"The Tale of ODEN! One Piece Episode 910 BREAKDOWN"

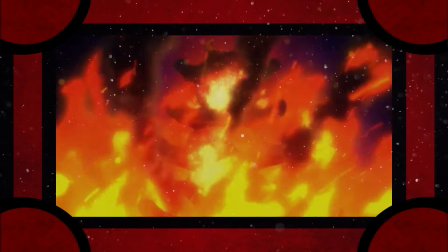[0:01] Aku's grasp chokes the past, present, and future.
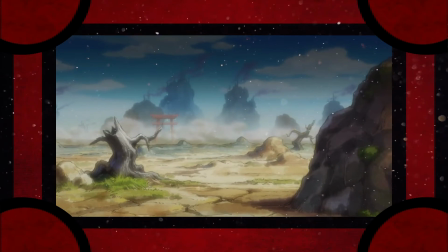[0:07] Hope is lost. Gotta get back.
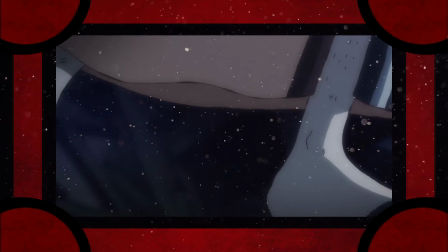[0:13] Back to the past. Samurai.
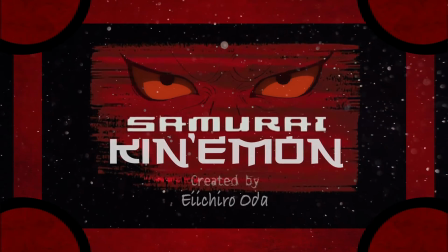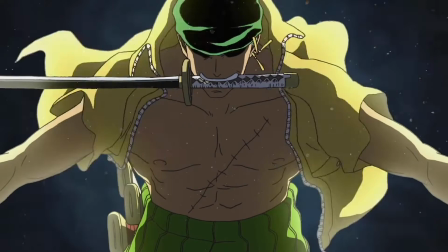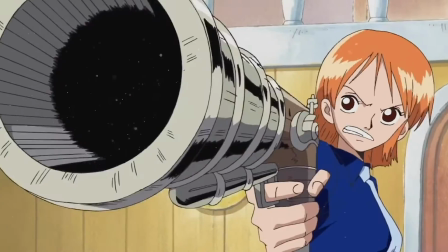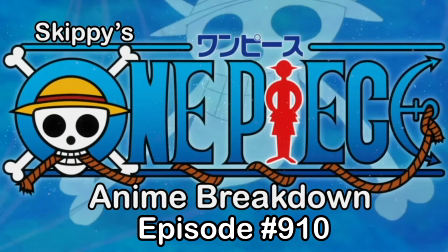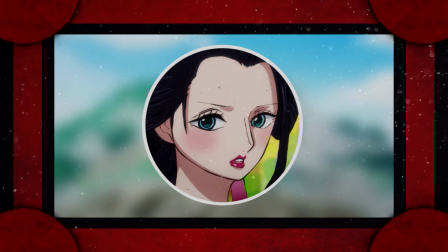[0:40]
Hello everyone, Skippy here, and welcome to One Piece episode 910,
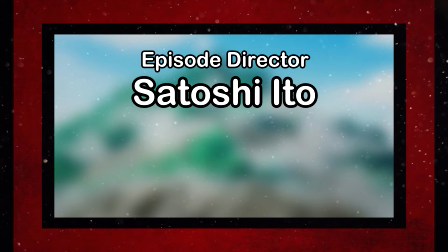[0:44]
directed by young Nagamine mentor director Satoshi Ito, and supervised by former character designer Kazuya Hisada.
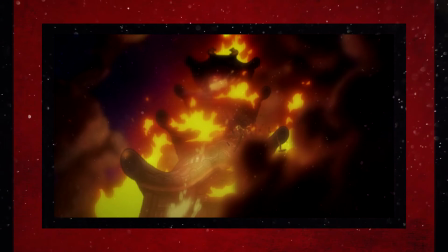[0:52]
Since this episode will largely be focused on the flashback to what happened 20 years ago that set the Nine Red Scabbards forward to the Wano of the future,
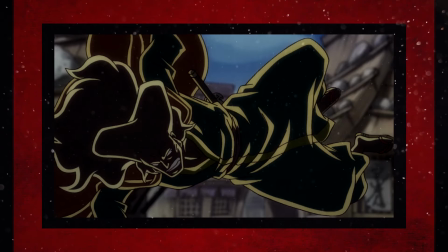[1:01]
it'll most likely focus on studying direction and storyboards supported by good art instead of animation,
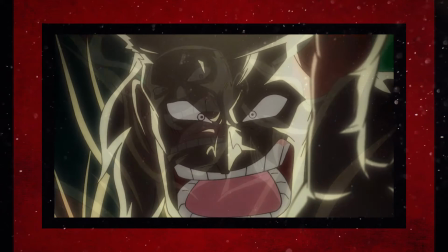[1:07]
with the preview showing cool color choices from Ito that are reminiscent of his mentor and series director Tatsuya Nagamine,
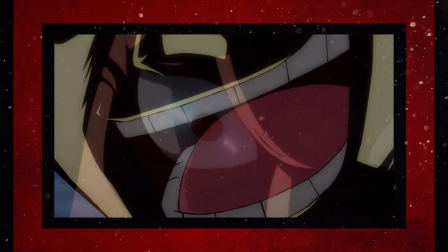[1:14]
and bold and sharp art from Hisada that defined his tenure as character designer before Matsuda's more rounder approach.
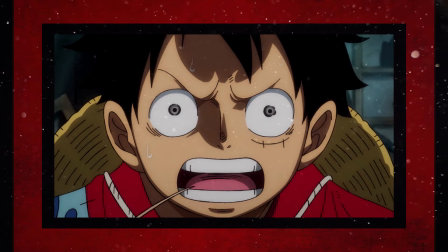[1:21]
They both sure do have a tough act to follow, being placed right after a fantastic episode from our co-series director,
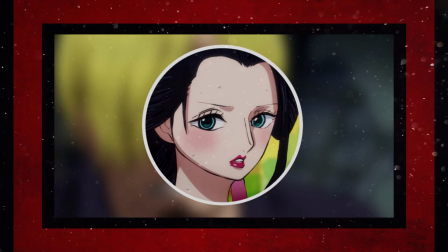[1:28]
Aya Komaki, so will Ito and Hisada's skills alone be enough to keep this streak of quality going?
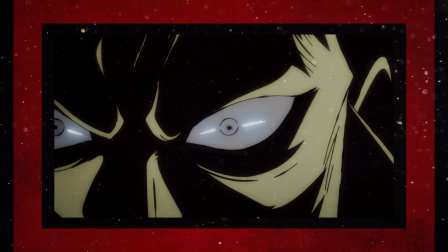[1:34]
Well, for the love of Oden, let's find out.
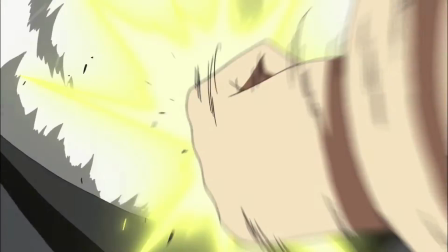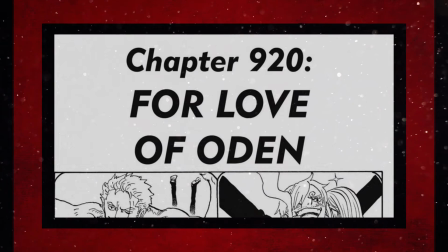[1:43]
This episode covers the first 11 pages of chapter 920, and it's practically one-to-one in terms of the progression of events,
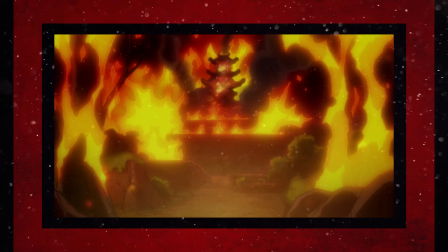[1:50]
but Satoshi Ito decides to adapt things a bit differently in terms of showing what's going on in the flashback. Rather than just having most of the Oden stuff be somewhat of a still as Kinemon is talking to the group,
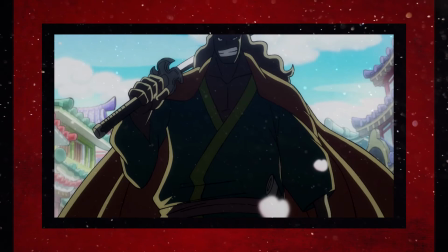[2:02]
Ito decides to visualize it all instead, and gives the anime a bit of a premature look at Oden and his actions of the past,
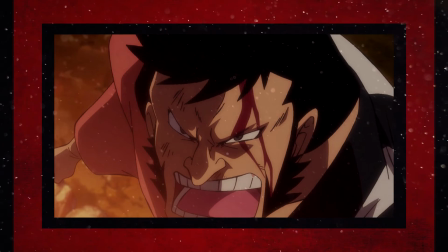[2:10]
along with some of Kinemon and the rest of the Scabbards and royalty as well.
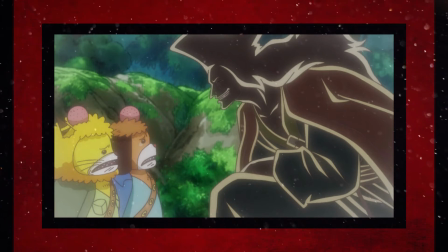[2:14]
Now, while it does feel like these small additions could end up causing issues in terms of retconning once we get to the eventual Oden flashback,
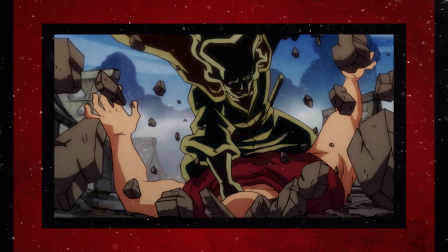[2:23]
I feel like it does a lot in order to grab the viewer and engross them more in the episode.
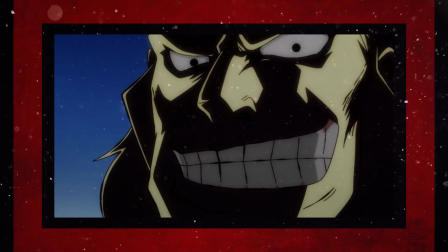[2:28]
Due to Oden being characterized a lot more than he was in the manga for this chapter,
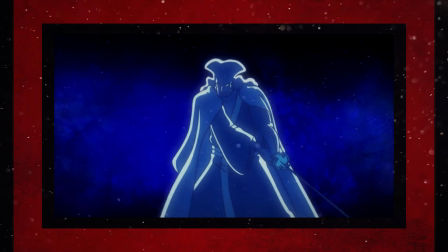[2:33]
all the while being accompanied by some pretty cool visuals, I feel like it hits home a lot more.
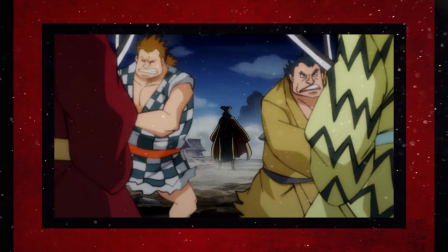[2:39]
It humanizes Oden more, which gives us more of a reason to pay attention to the overall backstory as it's depicted right now.
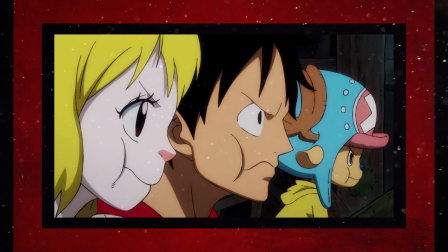[2:46]
And that alone makes it leaps and bounds over what other episodes do in terms of adaptation,
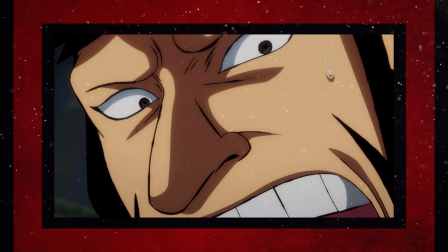[2:51]
despite the possible issues that this may cause later on with an eventual flashback.
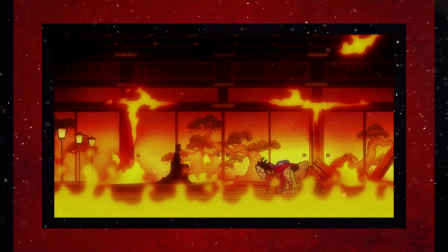[2:56]
Aside from a few small instances where Kiku was nowhere to be seen despite her being present in the manga,
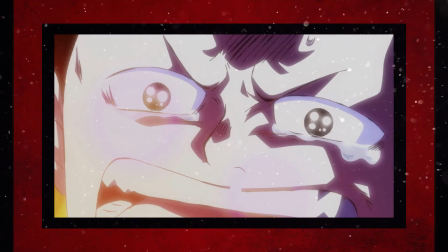[3:02]
I'd have to say that I'm overall satisfied with the adaptation this week.
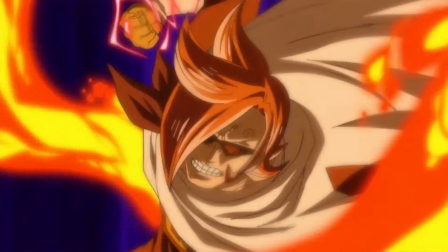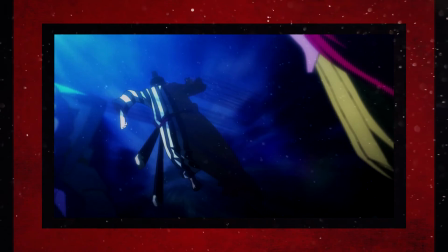[3:12]
With his latest offering, Satoshi Ito continues to impress me with his strong storyboarding skills.
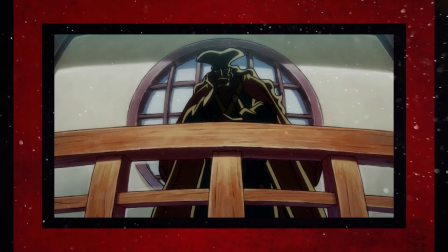[3:19]
Whether it be his great sense of scale, nice as hell transitions,
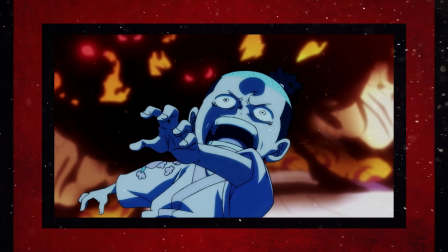[3:22]
or really well done compositions that are made even better by his effective usage of color and compositing,
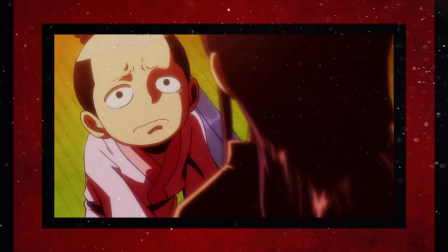[3:28]
Satoshi Ito knows how to make a visually satisfying dialogue episode that's quality
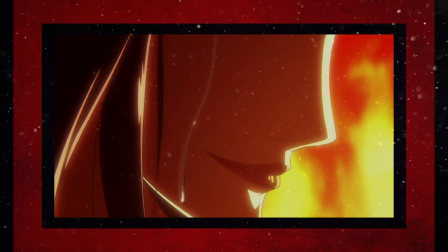[3:33]
is heightened even more so thanks to his wonderful atmospheric direction and
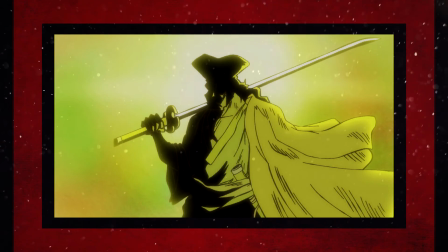[3:38]
absolute love of using any type of cool compositing that he can to make an impact.
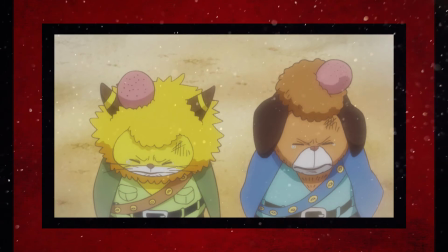[3:43]
With the introduction of Dog Storm and Cat Viper, Oden's rescue and takeover of Kuri,
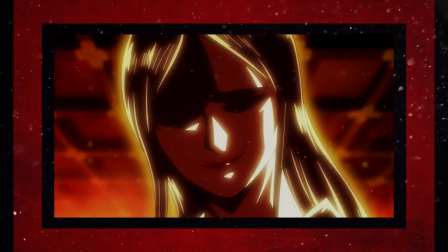[3:48]
and the entire end of the flashback standing out in that regard. It all just looks so vibrant and impactful,
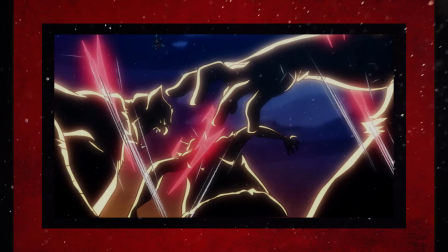[3:54]
and it goes a long way in what is making otherwise a pretty visually lacking episode on the animation front stand out.